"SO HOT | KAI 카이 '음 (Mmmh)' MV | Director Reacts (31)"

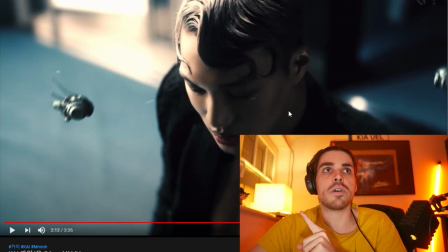507s
For example, here's a good way to show it. If you look at his face, it looks very smooth.
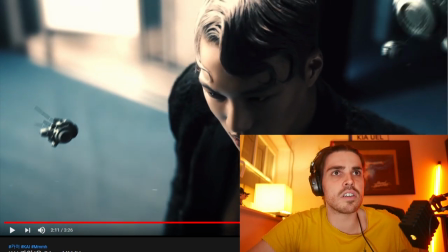512s
But if you look at his chest, can we go to a previous cut where there's a little bit more detail?
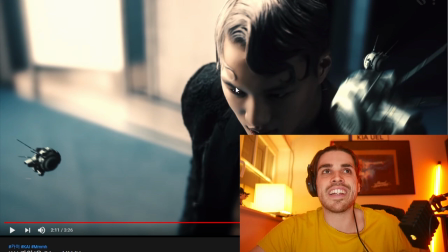518s
There's good enough. You can kind of see there is more detail in his skin here to here. And it's just a little bit weird, like as if he's wearing a plastic mask. It's not my favorite choice, and it's not something that I would really love.
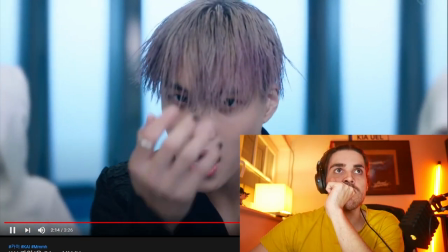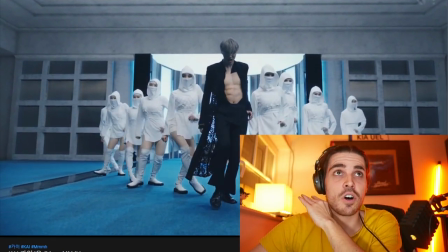537s
Beautiful choreography though. Generally the sceneries are beautiful in this video, and there's a lot of fan service. I mean, look at the clothes he's wearing.
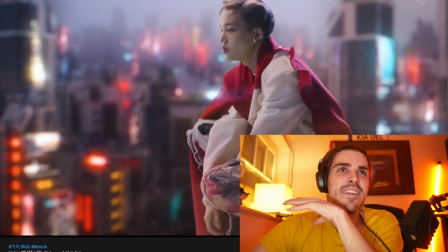545s
They have to show that six-pack.
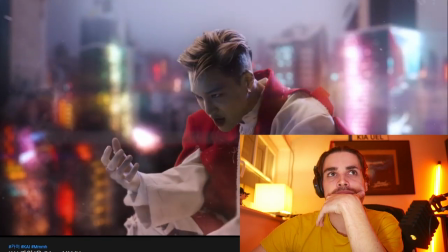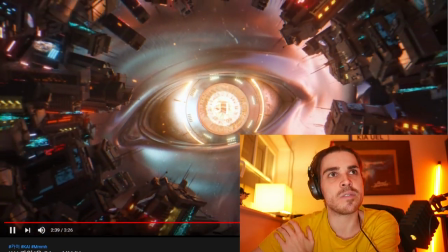555s
Oh yeah. Oh yeah, giving that fan service. But the colors are beautiful in here.
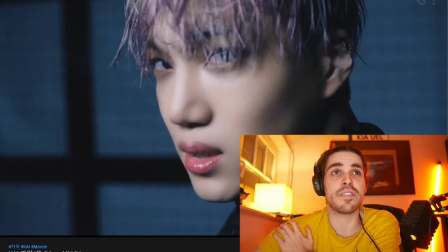566s
Choreography is beautiful.
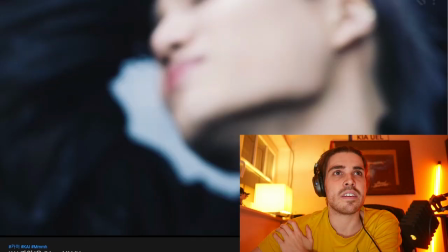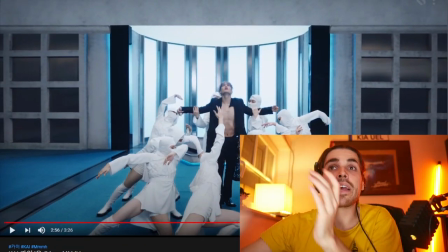575s
And I'm getting the same feeling again.
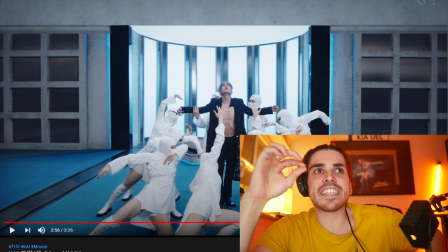577s
I said this already in Taemin's videos, and a lot of people like that, but it's as if the choreographers, the extras, are part of him.
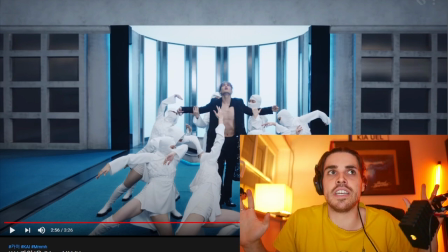584s
They're part of his dance routine, and it's just beautiful. It's really beautiful to see how everything just correlates on top of each other, how they move with him and not just as if they're just in the background being background dancers. It just looks really beautiful to see this all in combination.
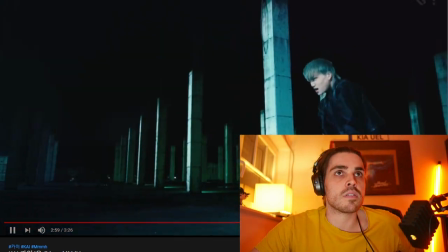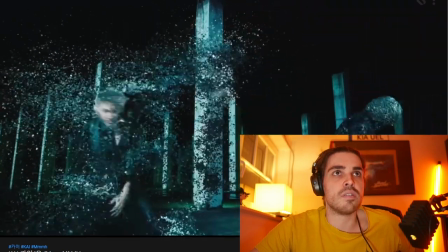607s
Beautiful. Very interactive.
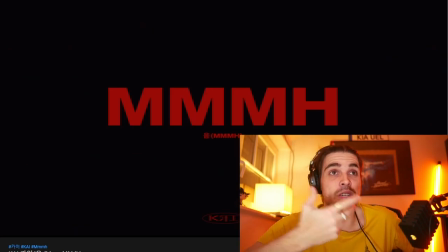613s
How did they pull that off? I don't know who the CGI work or who did the CGI work, but is this part 2?
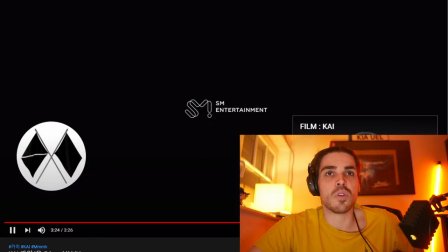624s
Is this gonna be like a Superman Returns kind of video? Nope. So yeah, that was Kai with Mmmh. And I'll just be honest with you, I think the video was beautiful. I think it was a really well thought out video in the sense of CGI. They basically put a lot of effort into this video in making sure that all the elements to a certain point fit. And it really felt as if I was on Earth, but something happened to Earth. And it was just really cool to be part of this Kai world. The only thing, and this is where I'm really critical about, for the people who know me in reviewing these videos, the one thing that I just didn't like about this video is how much they softened Kai's face. They did it way too much, and to the point where I thought, oh my god, what did they do with Taemin? But with Kai, they really brought it to the next level where it just looked like a plastic mold was put onto his face. I really don't think this is needed. And I understand, you know, in K-pop, the men have to look beautiful. They don't have to look handsome, they have to look beautiful. Maybe handsome as well, but from what I understood from a Korean, I asked them, they said the men have to look beautiful. But what I want to say is, it is just to the point where his face looked as if I put a lighter underneath it and it would just melt away. Way too much. And I think they shouldn't do it. Kai, your face is beautiful. Tell your producers, tell the people who do the post-editing, stop softening your face. You don't need it. Trust me. It's okay to wear makeup, but show the natural pores, show the skin, show the imperfections if you have any. To a certain point, of course. If you got a scar, maybe that's cool. I don't know. But I will say this video really deserves a really beautiful 9 out of 10. I think it's a great executed video. The special effects are fantastic, but when you have to look at a molded face in this form, it just kind of gives me a bad look. His face looked more fake than the CGI, and that is something I just don't like too much. So yeah guys, if you did enjoy this video, then please make sure you hit the like button and make sure you subscribe for the next video. And like always, and like I said at the beginning of the video, if you have any K-pop videos or any type of music videos you want me to review in the near future, or you have any questions regarding this video, then please just put them in the comments below.